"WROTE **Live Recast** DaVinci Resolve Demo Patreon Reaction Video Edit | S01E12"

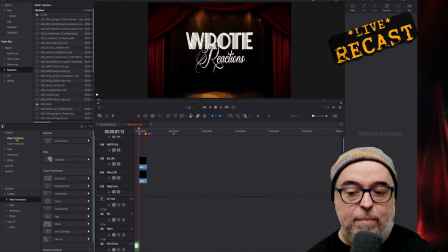So when I go in here, I've got a much shorter list than the full toolbox, which can go on and on forever and ever. So it's a way of isolating those things that you tend to use the most.
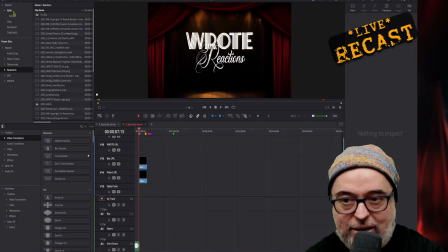So that's the favorites area. So master is your project files of the project you're currently working on. Power bins are the media files and resource files that you use across multiple projects, not just the one you're in now.
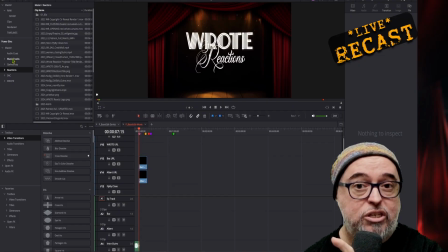That is your repository of quick grab items that you want to have available to you no matter what project you're working on. Then you have the toolbox area down below here, which has the standard,
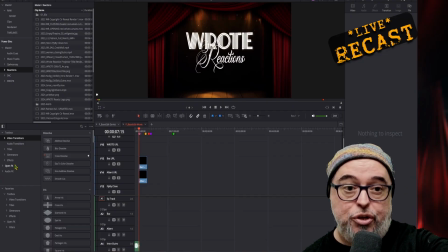basically the full list of all of the tools available to you in the editing mode on DaVinci Resolve. And then below that is your favorites, your starred favorites, which is a subset of the main tool set.
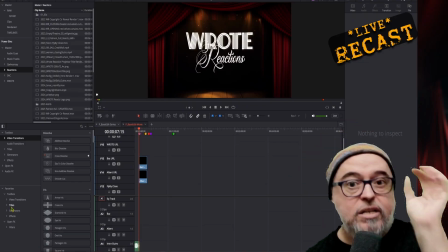You kind of are just saying of all of these, these are my favorites.
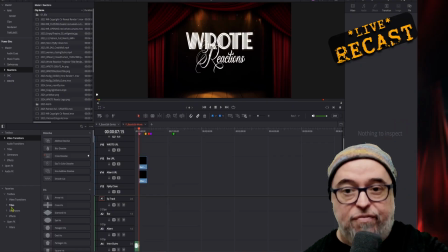These are the ones I want to have quick access to. I don't want to have to go scrolling to find that one or do a search and having to type the name in or what have you. There are search boxes that you can put in to type something in here,
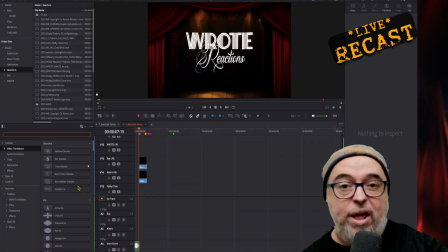and it will bring up in the second column what it found within the directory that you're looking in. But it'll be like in this case, if I type something in here, it's only going to look in video transitions because that's the list I'm currently looking for that I'm typing in.
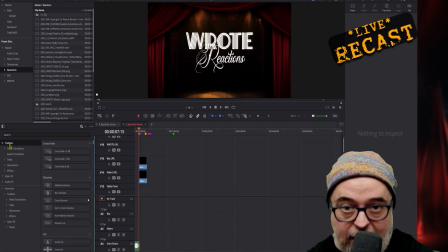If I went to the top and did toolbox, then it would look across the entire toolbox for whatever matching word that I put in there. So just be aware of that. But like I said, I end up starring several things that I know I use.
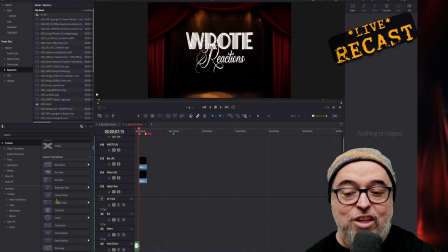And the nice part is that when you roll over these things, you can kind of see how they work, which is kind of a nifty little thing. I know you can do that in Adobe Premiere. I'm not sure if you can preview that in Final Cut. I'm pretty sure you can.
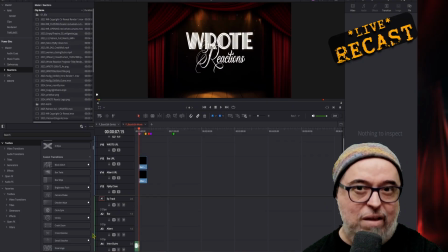All the apps tend to behave the same way, which is why I say conceptually, what I'm showing you and what I walk through here are things you can apply to Premiere or to Final Cut Pro or whatever NLE program you're using.
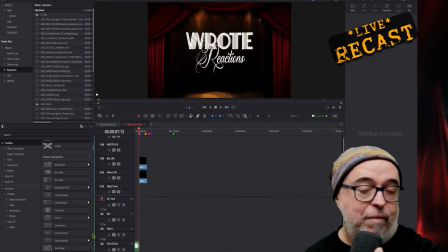And that means nonlinear editor. So, whatever app you're using, these concepts should still kind of work. Okay, so let's get to some actual editing. Okay, what I have here, and I'm just using my backwards and forwards arrow.
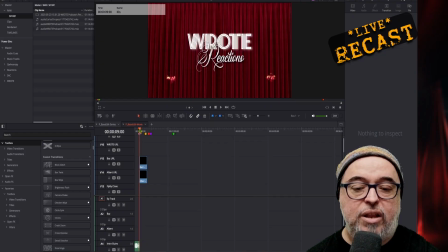I'm going to move forward in this timeline so that you can kind of see how this moves. So let me get okay, so I'm stepping through frame by frame,
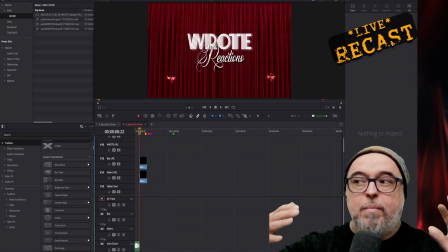and this is the proscenium. Now, I come from the world of theater,
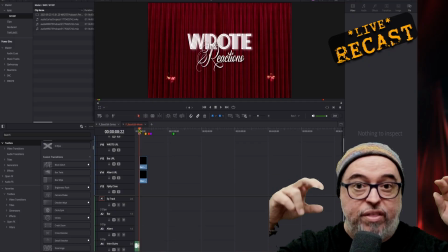so I wanted to give a movie theater like experience in this whole thing.
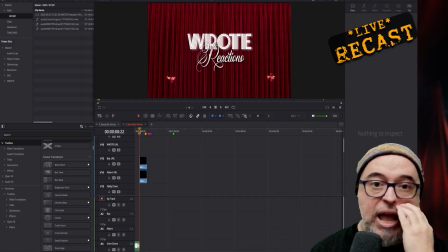One of the things you need to do before beginning editing anything is think of how you want to present it.
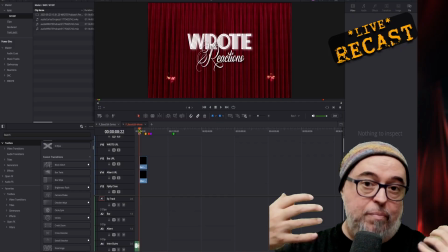For me, it was that's a natural thing to go because I'm from the world of theater, and I know movies are shown in theaters and such.
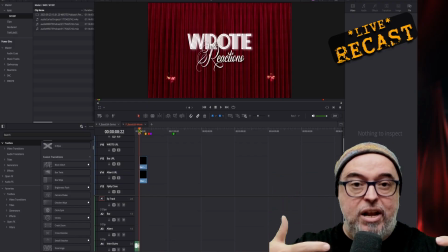I wanted to use the concept of a proscenium to actually show our reactions. So I have the red velvet curtains because back in the day, you used to always have curtains covering the screen.
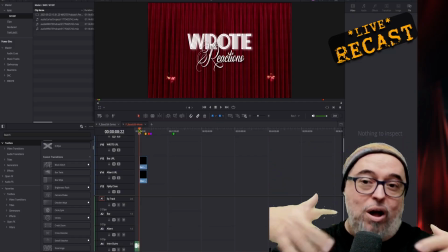Not like today where you walk in and the screen is just there.
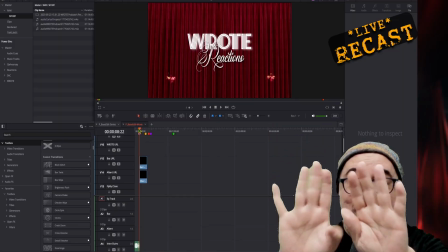Back in the day, when I grew up, you actually had curtains in front of it that would part and then you would see the screen.
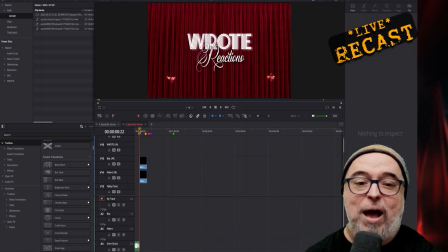So in this case, I kind of wanted to hark back to those old days. So I have this scenario where I have our names coming in, they fly in here under our pictures.
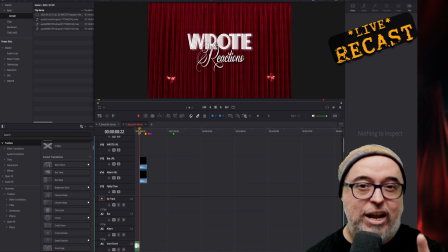When I drag our video down in there, you'll kind of see how I get this to work.